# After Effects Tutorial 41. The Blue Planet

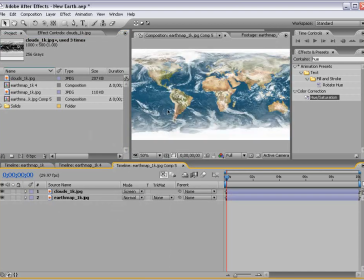And we'll change the transfer mode to screen. Now, we want our atmosphere to sort of move around the Earth while the Earth is spinning. So if we come to the effects and presets, we'll type in motion tile. And we'll drag that out to our clouds.
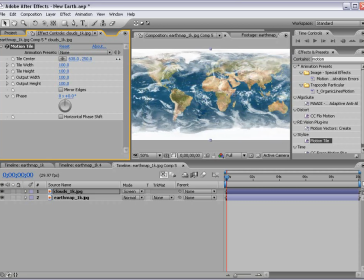And now if we offset the tile center, it'll loop on forever. So we set a keyframe. Move forward to the end, and we'll just move it forward to about 500, 1,000, whatever.
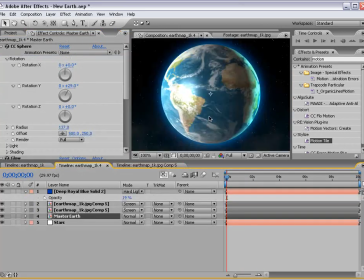And that way it just kind of moves. And if we go back into our Earth comp, now we set a keyframe for the Y rotation.
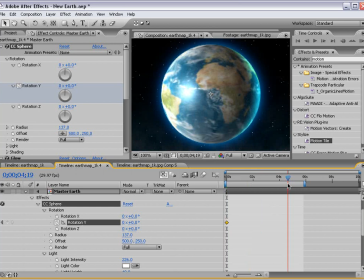And we'll move forward a few seconds and just rotate the Earth. And that way, as the Earth rotates, the atmosphere also rotates, and it creates a nice three-dimensional effect.
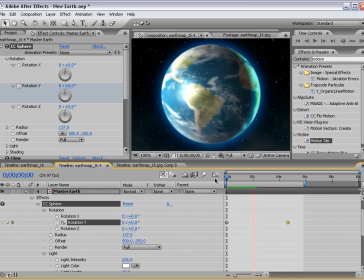Now, obviously, you want to slow it down if you're looking for photorealism, but for the artistic effect, obviously, moving fast does draw your attention to that.
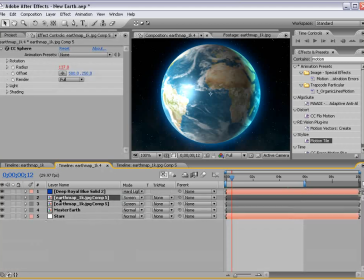Now, what we want to do next is color correct the Earth. So, because these are all instances of the same pre-comp, we can go into the Earth map,
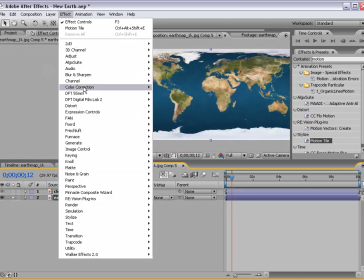solo it, choose Effect, Color Correction, Hue, and Saturation,
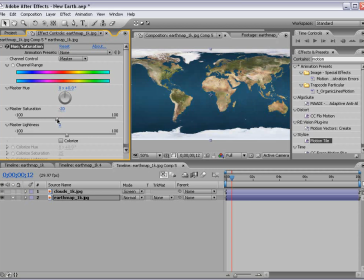and we can bring the saturation just down a little bit. A little more realistic colors. And now if we go to the cyan channel, sort of like the blue, we can extend the selection area.
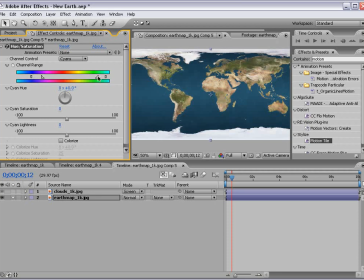And basically from here to here is sort of a fade, and here to here is a fade, and this kind of loops around. So if we go to the red channel, you see this is kind of selecting the red color. But in this case, it loops around.
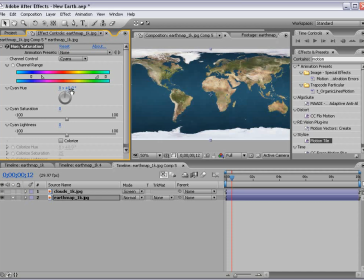And what we want to do is, now that we have the cyan hue selected, we want to offset it to more of a blue color. So as you can see, we can change it to anything. And that way we isolate the color. And if you can see, this is the original colors, and we're offsetting them, remapping them to these colors. So just kind of a nice healthy blue.
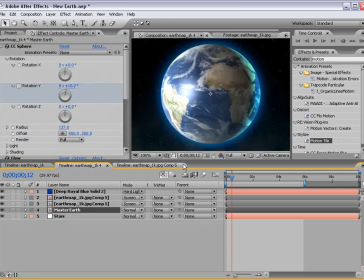And if we turn our atmosphere back on and go to our final render, you can see we just have a nice looking earth here.
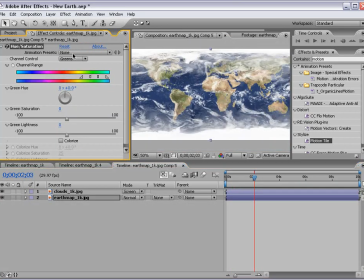Also, if we go into the yellow or the green channel, we want to select some yellow because we do have a lot of, you know, orangish yellow earth here. And we just select a little bit more. We can saturate those colors.
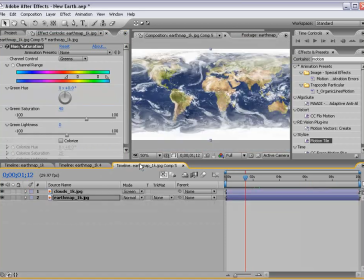And again, we just give it a little more of a healthy look. But depending on the realism you're after, you know, use some reference pictures and just play with that.
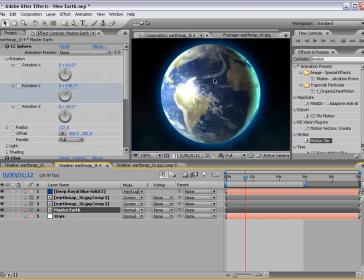But that's a real nice way to, you know, get the control you need over the earth. Because doesn't everybody want to control the earth?
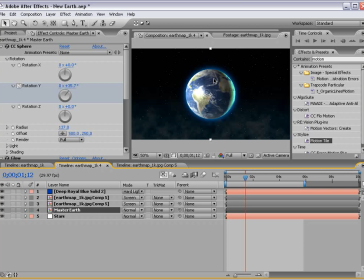I actually had this plan to create a really large laser, but the really big ones are very expensive. So what I did is I went out and bought, 500 of these laser pointers, the little red dot laser pointers.
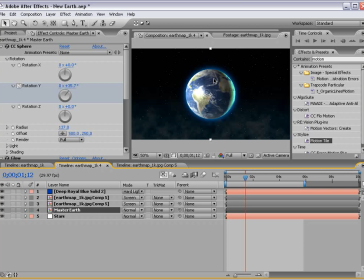You see them at the movie theaters. And I bought a bunch of them, and I put them together in an array so that they were all concentrating their light in one direction. And I duct taped them together, put them on a nice tripod, nice Bogan tripod. And what I tried to do was blow up the moon,
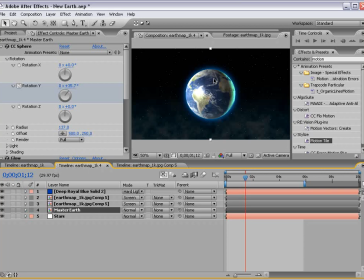because once the moon is out of orbit, the earth would spin out of control and we'd probably go right into the sun. And unless anybody wanted to pay me $1,000, I was going to do this. But it turns out the lasers did absolutely nothing. So I just went back to my day job selling bootleg Rolex watches.
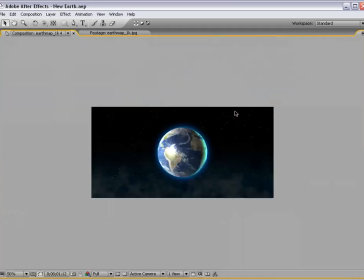So let me know if you guys want to get those. Anyway, back to this. What if we want to create a solar eclipse?
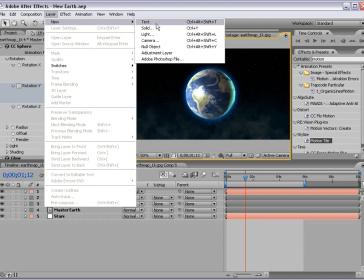Well, what we can do is create a solid, make it white,
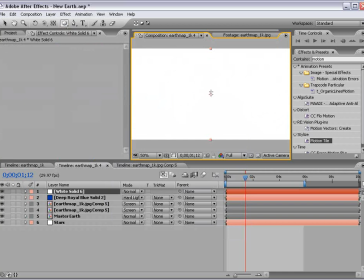and then we'll choose the elliptical mask tool and just click, drag, hold down control and shift,
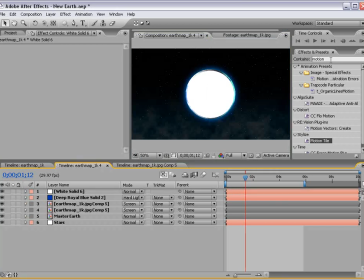and basically make a nice circle. And if we go to the effects, we'll type in glow, and we'll take our stylized glow, drag it onto our white layer.